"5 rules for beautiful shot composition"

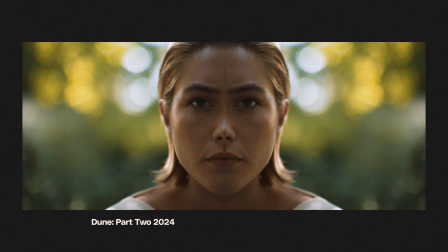Faces, something that we photograph all the time, might seem symmetrical, but they're not. Locations, unless really meaningfully designed that way, aren't symmetrical. So balancing your frame does not mean that you should try to find symmetry. In fact, presenting a symmetrical frame in itself is almost breaking balance rules.
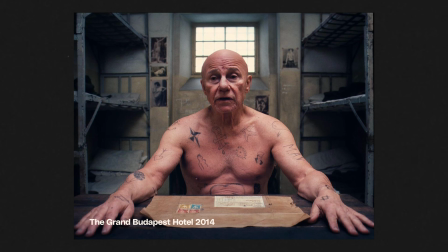Wes Anderson is the oft called upon master when it comes to serving up a symmetrical frame, and that's very much a creative decision.
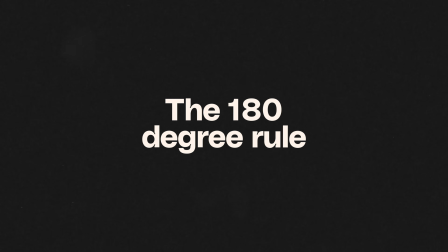Moving on to the 180-degree rule. You might know it, you might fear it, you might not fully understand it, and that's okay. I remember being at film school, learning about this and having it explained to me in a few different ways, but it never really stuck in my brain until I actually started shooting coverage myself. And that's not to say the explanations I received weren't good, it was more that I just couldn't wrap my head around it. But once you do, you realize it's actually really, really simple. So here's about the absolute easiest way I can try to explain it to you. And just for something fun, I'm going to demonstrate this concept using some 3D assets from Envato, which we recently overhauled in a big way.
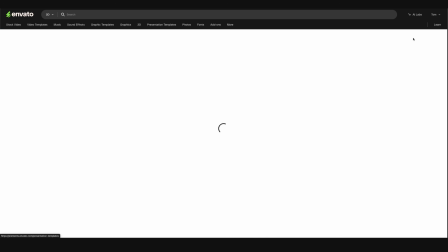Now included in your Envato subscription, you get access to a huge range of professional 3D assets.
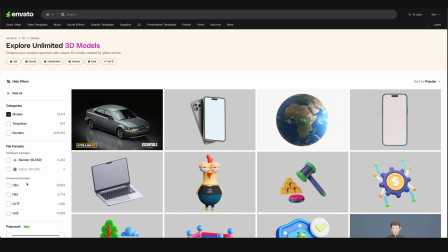We've got full 3D models in formats such as OBJ, FBX, GLTF, and GLB,
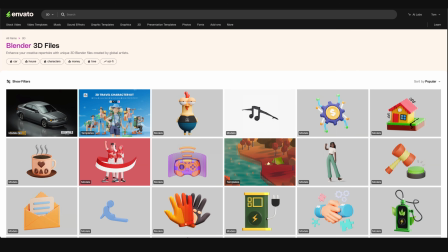as well as templates for Spline and Blender, and a huge library of high quality scenes from Kitbash.
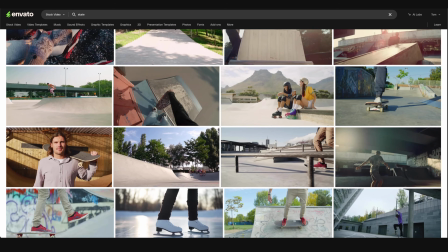Couple that with millions of stock videos, photos, and high quality music, sound effects, and professionally created studio quality motion templates,
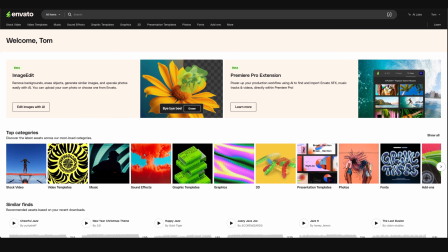you basically got an entire creative studio at your fingertips, not to mention that you get unlimited downloads of all of these assets. So to learn more about Envato today, hit the link in the description below.
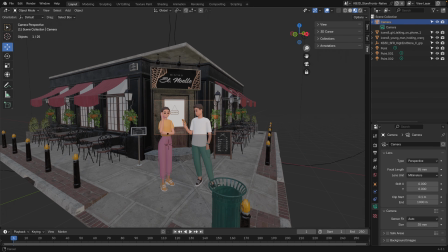Okay, here in Blender, you can see I have this Kitbash corner store scene with a couple of little cartoon folk, and I'm going to show you exactly how the 180-degree rule works.
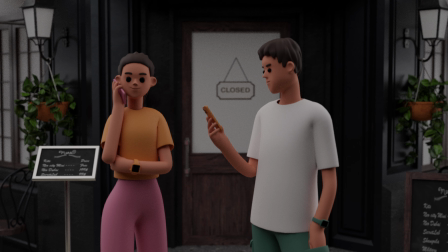Let's frame up a two-shot of them looking back toward the front door of the restaurant. Then for some pretty standard coverage, we'd be looking to capture singles of both of our subjects.
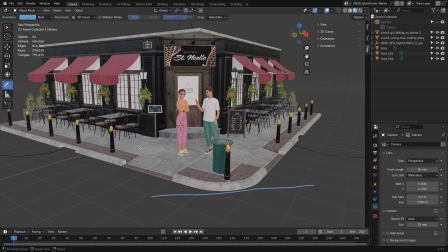So take the camera position for our 2-shot and draw a line parallel to the camera plane and place that on our subject here.
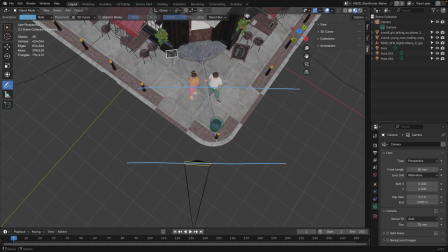Might be easier just to see this from a top-down view, so we'll look at that now. Now, because we've got our establishing 2-shot here and we have the parallel line, the 180-degree rule basically says we can't put the camera on the other side of that line, hence why this rule is known as crossing the line.
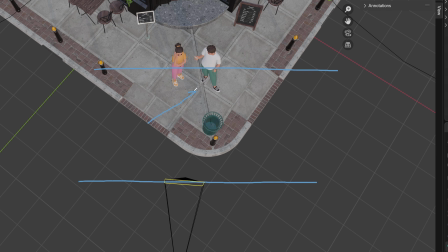So thinking about our 2 singles, we could go here and here, for instance, but not here or here.
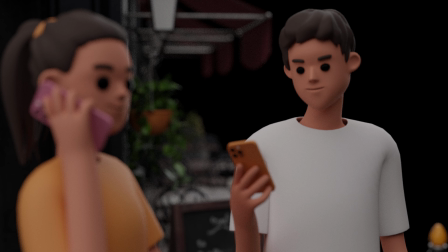So let's see what that looks like. So this is the single on the guy here, and if we look at the viewport, you can see where the camera is sitting in regards to that line.
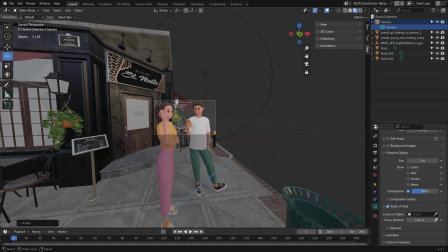It's pretty close on it, but not crossing it. And our background, although dramatically different, still has the same waypoints to keep the viewer oriented.
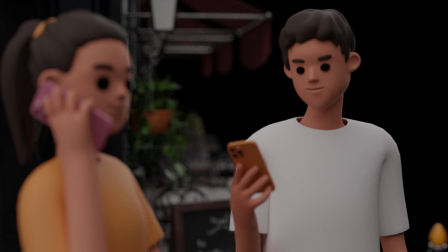It's easy to see that this is the same building.
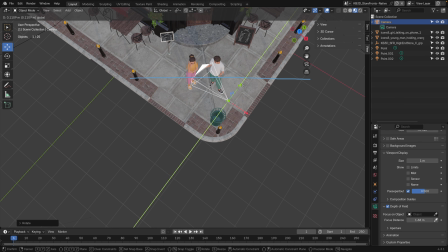We can then frame up the single on our woman here, but pull the camera out from the line a little bit to have less of an over shoulder and more of the original background,
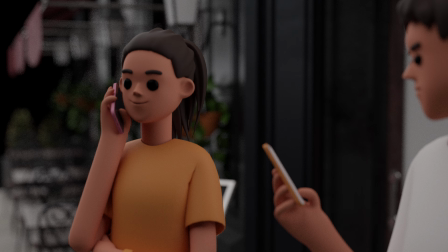further anchoring our audience to this scene. Make sense? Of course it does. Well, what does it look like when you cross that line?
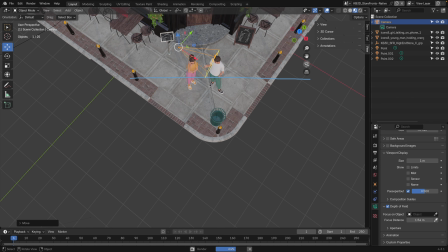Let's say from our original starting 2-shot, we wanted to get coverage of the guy still shooting over the shoulder of this girl.
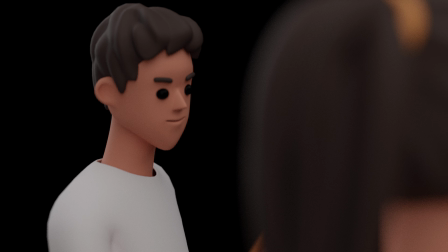However, this time crossing that line. Well, for one, we've lost all reference to our original background, demonstrated very obviously here given that there is literally no background, but we're also seeing a completely different side of our subject's face. The impacts of the lighting are different and ultimately it just feels a bit off to look at.
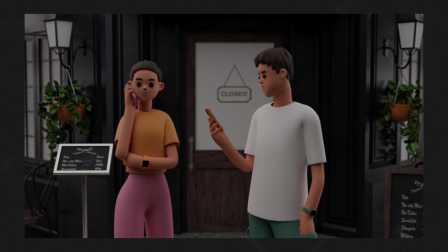Putting these stills together in an edit side by side, you can kind of see what I'm getting at. So there's this other technique of composition that we've only lightly touched on so far in our balance section, but it's very worthy of its own segment, and that's leading lines, or using lines within the environment to help frame your scene and draw the viewer's attention to a specific point in the image. Similar to the rule of thirds, the general idea with using leading lines is to put your subject or the main focal point of the image on the intersection of these leading lines,
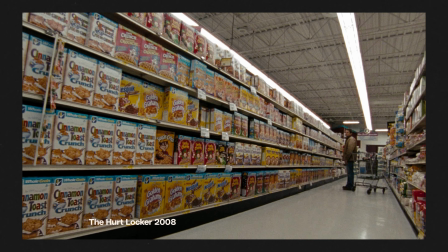but this time they're physically within the frame. You'll have maybe unknowingly seen this in countless films and TV shows, but to just name a few big ones, Kubrick uses this technique a lot through his filmography.
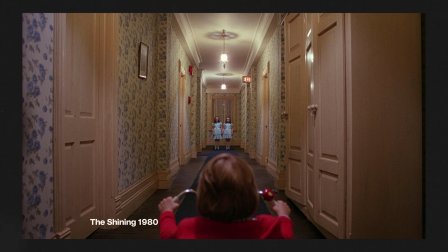Classic shots from 2001: A Space Odyssey, The Shining, and Dr. Strangelove all heavily employ leading lines to direct the viewer's attention. And that last example there shows that the line doesn't even necessarily need to be a straight line either. Or take these couple of shots from Catherine Bigelow's The Hurt Locker as a very, very literal example.
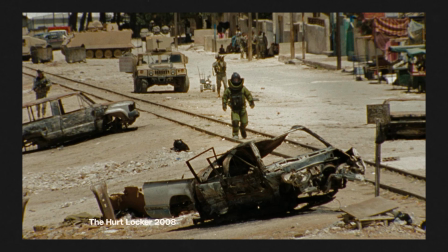The train tracks here are 2 lines that are literally leading us to the character and the action.